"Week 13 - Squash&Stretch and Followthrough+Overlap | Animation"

Professor Pete here. We're in animation class, and in this video we are going to look at some of the 12 principles of animation. If you recall, there's Frank Thomas and Ollie Johnston with the principles of animation after working with Disney.
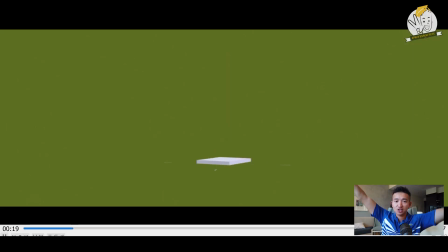0:15 So here's Squash and Stretch. Something jumps, stretches, when it comes back, it compresses.
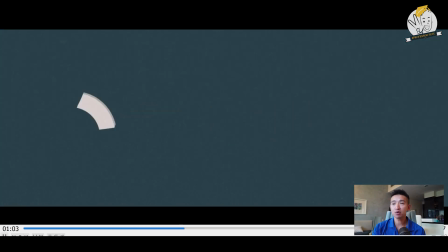0:20 It makes it appealing. The other one is follow through and overlap. It's the idea of something moving forward and the appendages coming after and shooting forward.
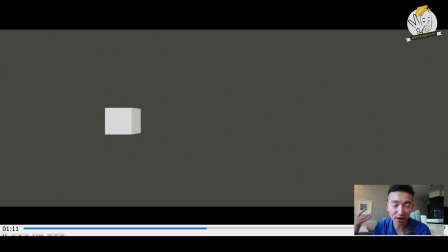0:29 Another good example is whiplash, when you're standing next to a friend and she or he has long hair, and when they turn their head, sometimes that hair splashes you in the face. Same thing.
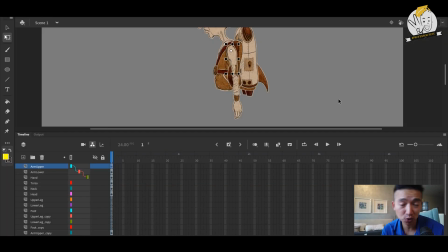0:38 So let's look at how we can do follow through and overlap in an arm swing. The arm swing is pretty straightforward, so let's look at how it's done. So I'm going to look at my upper arm here, since it is an appendage, and I can show you, how a lot of the energy comes from the root.
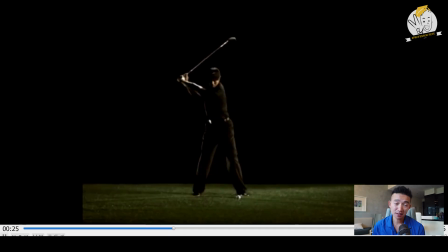0:54 Let's look at another video. Sometimes the best animation references is through sports. So here is Tiger Woods' arm swing as he hits the ball with the club. Notice what is the first thing that moves as he's moving his body forward, right? It's going to be his hips. His hips, then his legs,
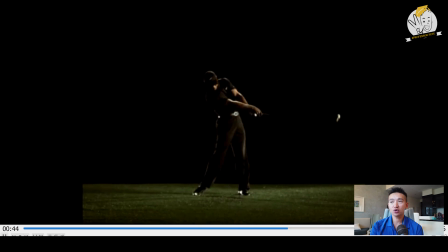1:12 and then finally you start to see his shoulders, elbows, wrists, and then the club itself. So that is what we want to see with overlapping action. We want to make sure that we have something that starts from the core, ends up somewhere else.
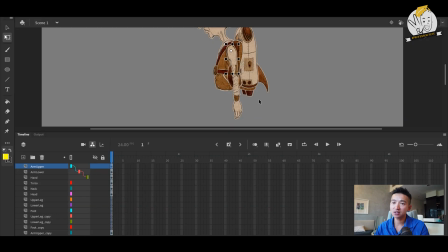1:26 It makes for, again, much more interesting animation. And so let's look at this example of an arm swing in a walk cycle. Now the shoulder is what's driving the elbow, and then finally what's driving the wrist. So that's how we should animate it. So if we are going from pose to pose, I'm just going to right click here and create a classic tween.
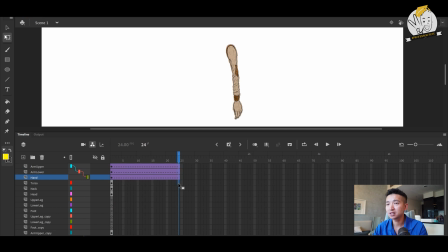1:45 I'm going to, well, maybe we'll put these in here just in case, F5.
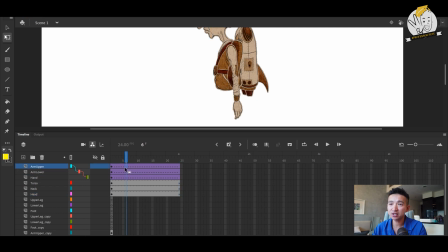1:50 We are going to do an arm swing, and that's going to happen every 6 frames. So I'm going to hit F6 here, and from here I will rotate the upper arm so it moves forward.
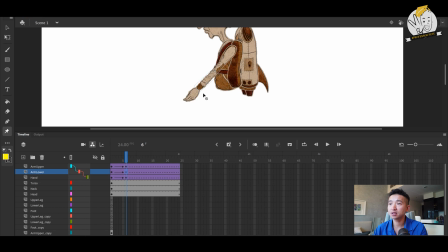2:05 The lower arm, again, just to illustrate this, will also rotate a little bit forward, and then the hand will also move a little forward.
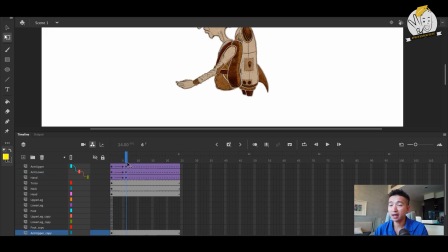2:18 So I'm exaggerating a little bit. So we get this kind of movement here. As the arm goes back, we'll go to frame 12, and we'll bring the arm down. Hit F6 on all of these. So again, the arm pretty straight.
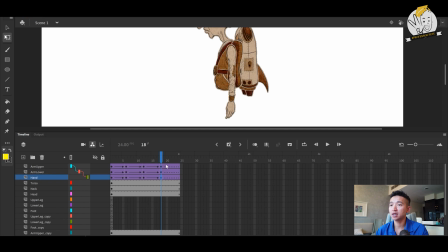2:30 And then if we want frame 18, hit F6 here too. And just to illustrate it, as the arm will go back, and just to exaggerate it, I'll also just knock out the elbow bit and then the wrist. So this is what we have. Goes forward, goes back.
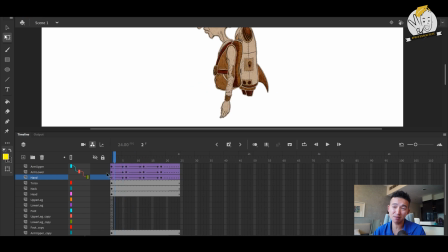2:49 Again, now everything is moving at the same time, okay? So it's going like up here, it locks in, it's very predictable, not very interesting.
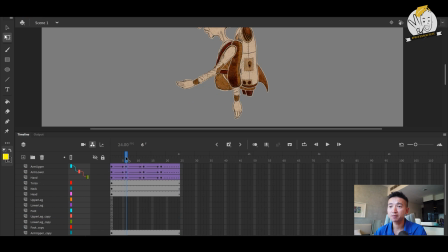2:58 So what we should do with follow through and overlap is we should have the elbow be just a frame behind, and exaggerate this, we'll have the wrist even 1 frame after that. So what will happen is something like this. And so the same could then be done with the second keyframe.
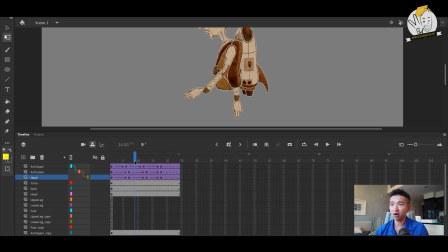3:16 So as you can see here, there's a slight delay in the arm. You can see that the hand too pops out of the wrist a little bit there. And then we get to the back. Again, it's to exaggerate it. And we can move it back 1 frame here too. So when it's all said and done, it looks like this. So you can see that the wrist pops a little bit.
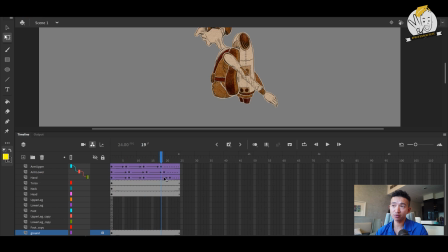3:36 But as you can also see, it follow throughs a few frames and makes it very interesting. And so that's how it's done in terms of the keyframe. You want to make sure that there is a delay by just 1 or 2 frames. And as you can see here, I ended up just keeping it together because the wrist did pop out of the arm a bit.
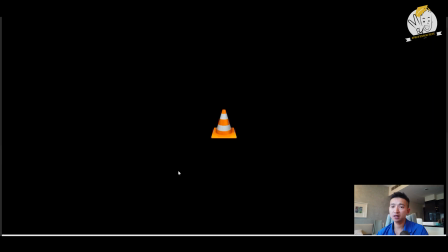3:55 So that was interesting since it's already rigged. The other thing I want to show you is squash and stretch.
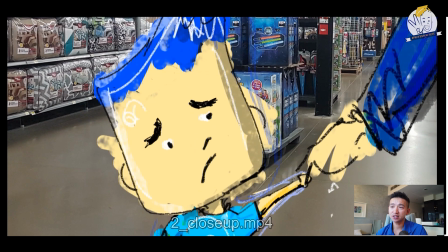4:00 So in this character, you'll see that he squashes and then stretches when he gets the outcome.
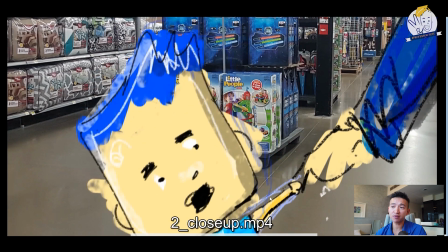4:06 And you can see too that there's a little follow through with the head and the body. There's a slight delay.